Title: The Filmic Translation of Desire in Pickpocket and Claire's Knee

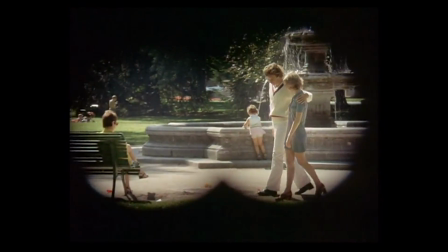2s
Looking is pleasurable, and the object of the look is the object of pleasure.
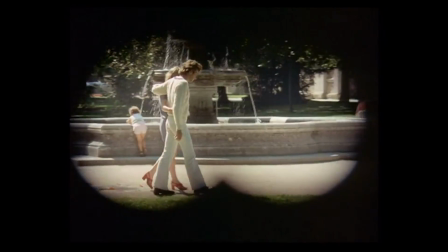7s
Bresson's Pickpocket and Rohmer's Claire's Knee are both films about obsession,
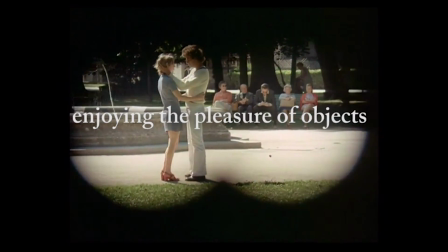12s
in which the protagonists enjoy the pleasure of their desired objects. Studying these films offers an opportunity to study the filmic translation of desire.
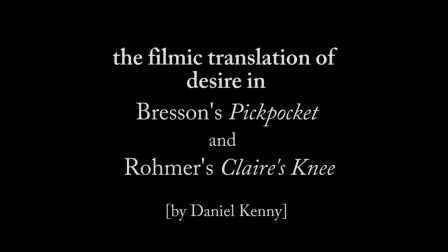25s
How does film communicate desire?
Bonjour. Bonjour.
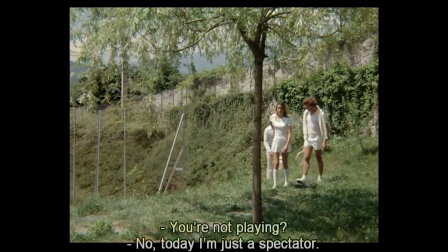30s Bonjour. Vous ne jouez pas? Ah non, merci. Aujourd'hui, je reste spectateur.
Jérôme is a spectator in Claire's Knee.
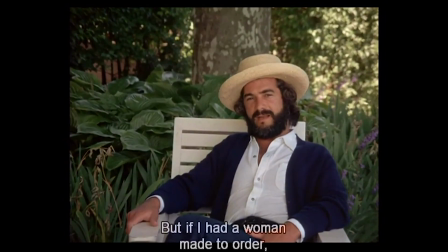37s
He looks at, but cannot have, the object of his desire.
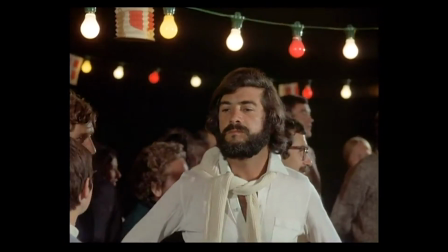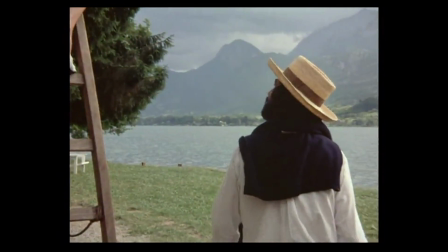49s
Jérôme is drawn to Claire's Knee. When he first sees it, in a close-up in this scene, it captures his attention.
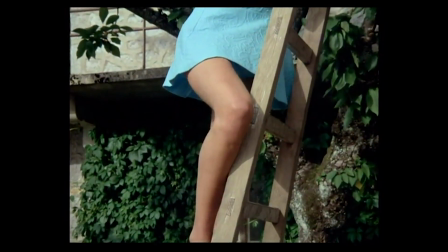57s
Haskell argues that Jérôme stands in for us, the viewers,
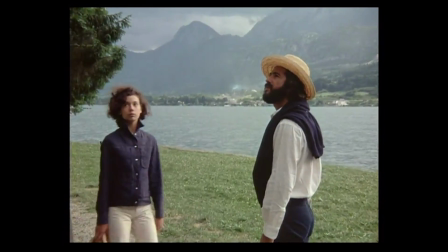61s
and through him we see some part of ourselves, image fetishists, fixated on the parts instead of the whole.
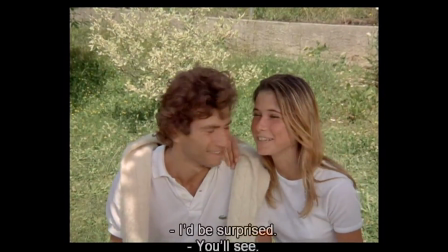70s
The camera takes on his point of view in this scene when it pans down to Claire's knee.
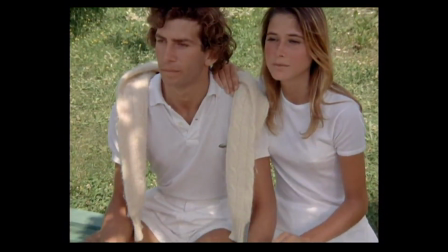76s
We know it is doing so to express Jérôme's sexual desire.
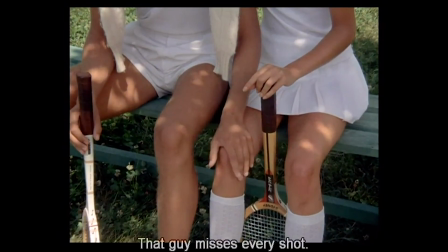82s
While Jérôme often pontificates about his attraction to Claire's knee, Michel remains mostly an enigma in Pickpocket.
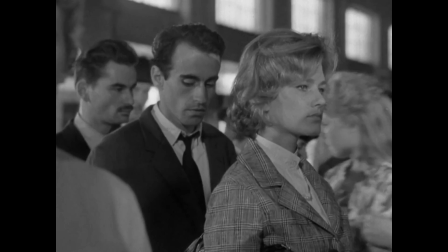90s
His motives are more obscure, but the object of his desire in this scene is the woman's purse.
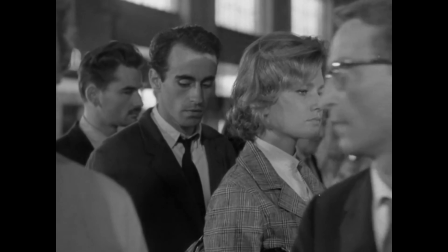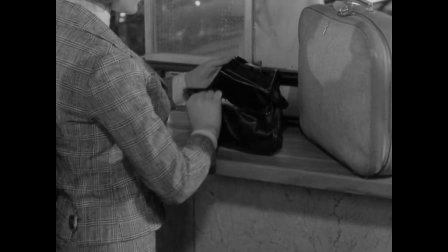101s
Bresson presents the purse in close-up, and we know that Michel is watching intently.
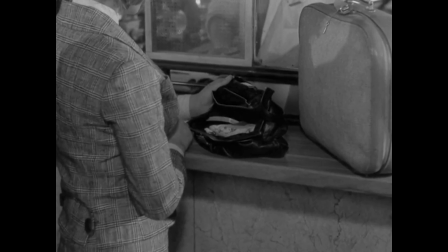107s
His desire seems sexual, because filmically it is presented as such.
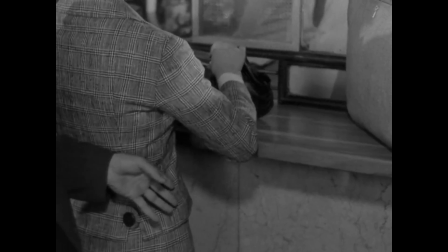112s
As Sontag writes, Michel is absorbed in his labors, and this ballet of agile, thieving hands serves his larger goal,
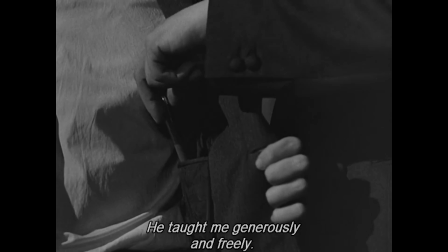122s
what she calls the masturbatory act of theft. When Michel learns how to pickpocket, hands are the focal point of action.
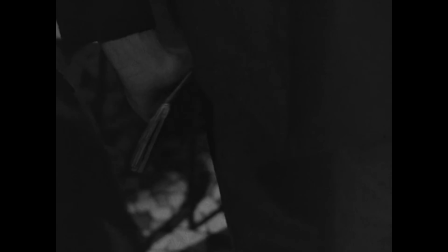130s
They allow him to capture the objects he desires, and so Bresson frames them centrally.
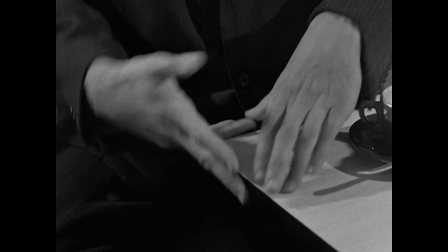136s
Both Haskell and Sontag see in these films a level of sexual fetishization,
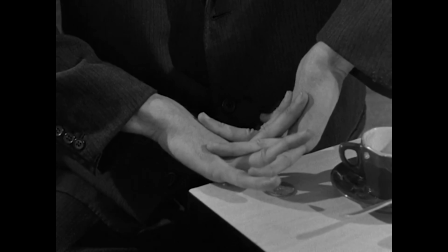141s
and the fetish, according to Metz, always signifies the lack of something.
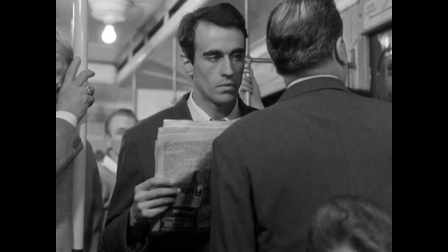148s
On the train in this scene, Michel is a kind of voyeur.
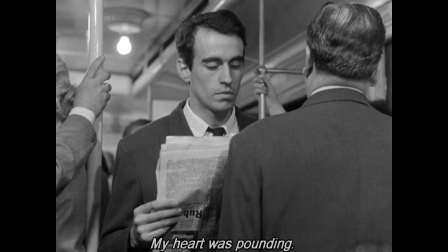152s
Metz notes that the voyeur always keeps a distance, but when that distance is filled, it overwhelms the subject.
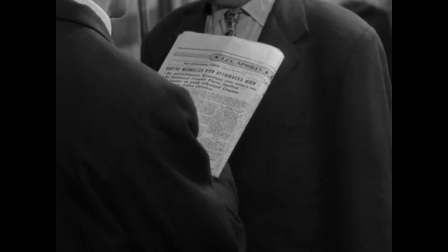160s
When Michel steals this victim's wallet on the train, it gives him great pleasure.
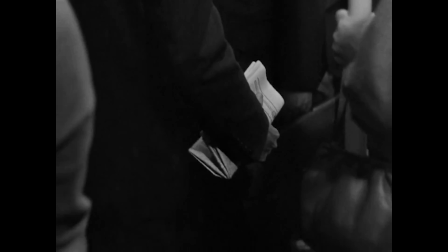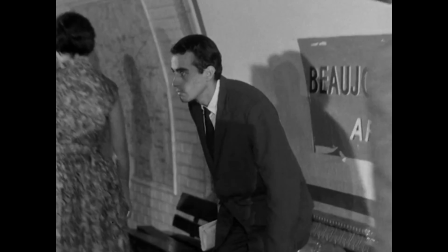173s
After he exits the train, he sits down on a subway bench. Michel now possesses the object of his fetish, his obsession.
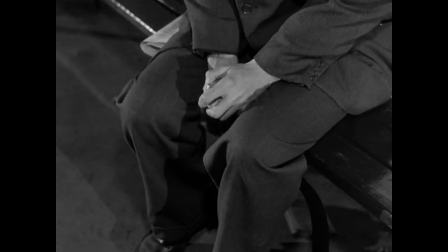181s
And Bresson employs the hands motif to convey that possession, expressing Michel's pleasure now that he has achieved his goal.
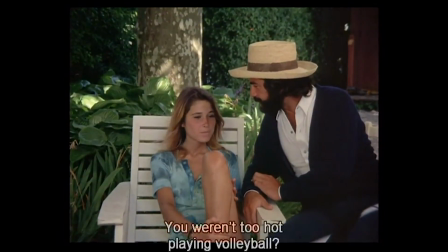190s
Like Michel's hands, even when not presented in close-up, Claire's knee is the fulcrum of action in the frame.
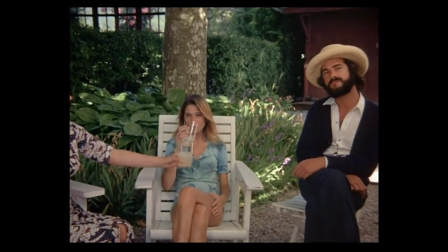197s
Over the course of the film, Jérôme gets closer to touching Claire's knee, the object of his desire.
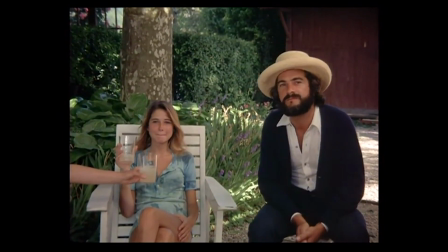203s
Here he comes tantalizingly close, and Rohmer cuts right before he makes contact.
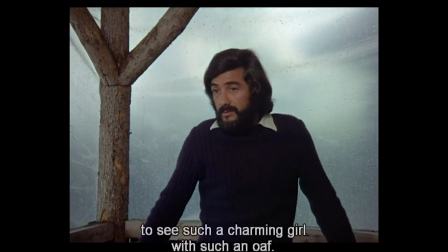210s
Later, in a series of shots and reverse shots, Jérôme draws closer to Claire. He is, like Michel, a voyeur.
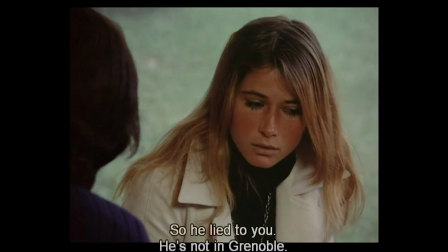219s
And as the character's physical proximity closes in, Jérôme the voyeur gets closer to his fetish object.
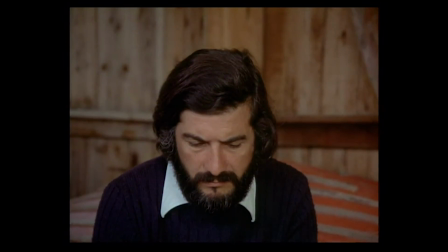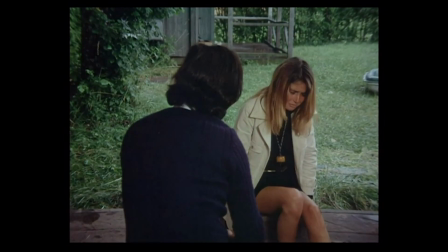234s
Although not in close-up, Claire's knee acts as the fulcrum of Jérôme's desire and of the shot itself.
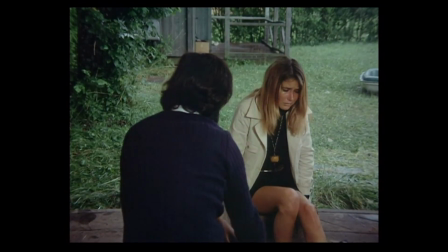240s
Finally, Jérôme touches the knee.